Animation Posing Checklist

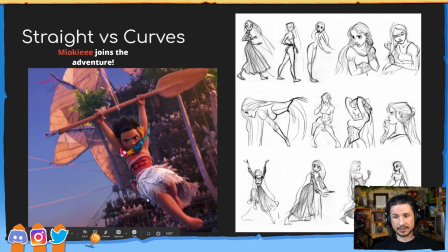(20:44)
It's a very simple outline if you just look at that silhouette. On the other side, look at how much more complex it is. We get a bend right in here at the arm, comes down into the waist. We get a bend here. It comes out into this leg, comes back in.
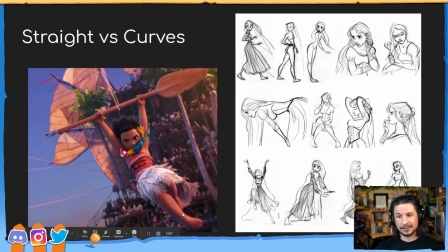(21:01)
There's the ankle, goes out, back in, another line. There we go. So we've got simple versus complex. Again, straight versus curves. It's the same thing, just different names. If we look at all of these poses, it's the same thing.
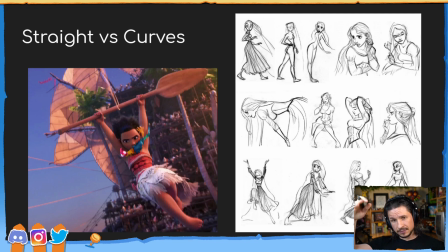(21:18)
There is a simple line on one side and a more complex line on the other. It allows for the eye to travel across the pose more efficiently and just kind of makes it more visually dynamic.
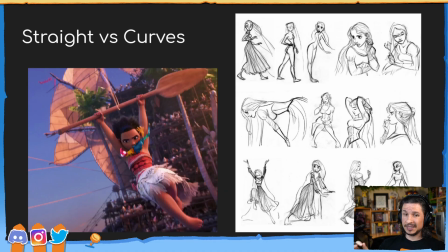(21:34)
Again, do you need this? No, but it is really good to have and to try and incorporate some sort of element in this. It just breaks up the pose and makes it more interesting. Okay, next up, weight and balance.
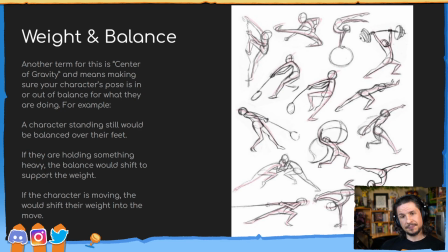(21:52)
This is a big one, which is often misunderstood. Weight and balance does not mean that the character has to feel heavy and has to be in balance. Not at all.
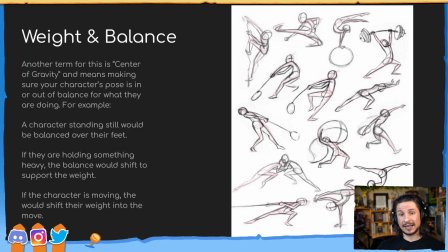(22:06)
It's thinking of when is the character in balance and should they be in balance, and should the character feel heavy or light. So another term for this is center of gravity. Where is their balance point as they are balancing or doing anything?
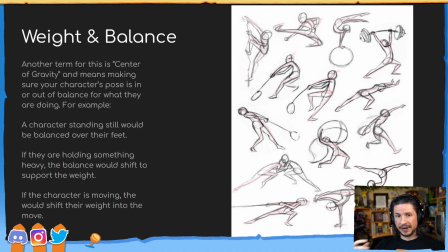(22:24)
And this can be very different depending on what your characters are doing. So for example, a character who's just standing still, you would want their balance point, if they're not doing anything, to be over their feet. So they are balanced over top of their feet. If they're standing and they're way off to the side, that's not going to feel like they're balanced.
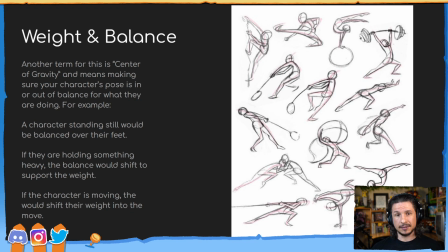(22:45)
So for example, let's say if this character here right in the middle was not holding onto something heavy and was just standing there, just kind of casually standing, there's no way they could stay balanced right here. Their foot is way too far screen left for them to be in balance.
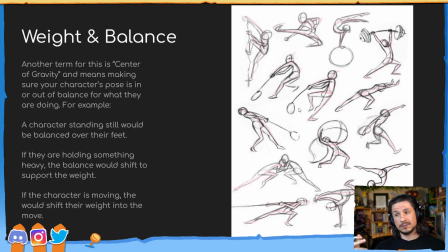(23:03)
They would fall over. Now, what's happening is that they're actually moving. They are swinging this heavy weight around and they're about to throw it, which means that if they are moving, their center of gravity is going to be offset. This comes into studying animation, studying the body mechanics,
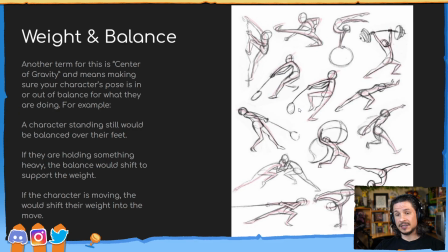(23:23)
things like that. But we want to pay attention to that. Should our character be in balance or out of balance? If they're lifting something heavy, how will that affect their center of gravity? When you lift something heavy, your center of gravity adjusts based on that heavy object.
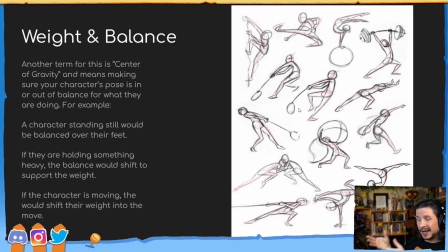(23:41)
So for example, if I lifted something heavy here, my whole body would lean back so that the heavy object starts to go over my balance point, in which case would probably be at my feet. So that will affect your pose.
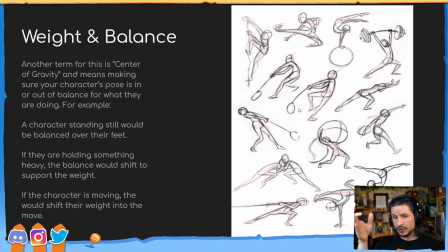(23:57)
You need to think about this and pay attention to that balance point, the weight and balance. Really, there's not too much more than that, but oftentimes this is going to be a big thing that will break a pose and make it feel
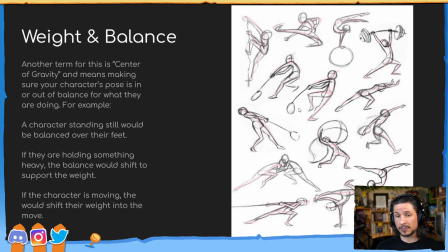(24:13)
fake if a character doesn't feel properly balanced compared to the weight.
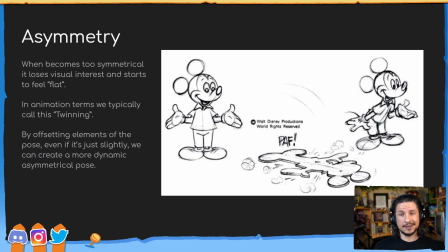(24:19)
Okay, next one, asymmetry, also known as twinning. When characters do the same thing on both sides, it makes things feel flat and uninteresting.
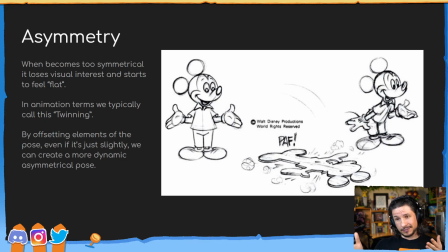(24:32)
By offsetting things, we make it more interesting. So, as we can see by Mickey Mouse here, on the left side, everything is perfectly even. The arms are doing the exact same thing. It is not interesting. Even the shirt is twinning. On the right side, there's depth. There's visual interest.
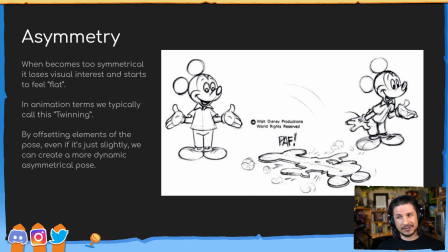(24:50)
One hand is doing something different than the other.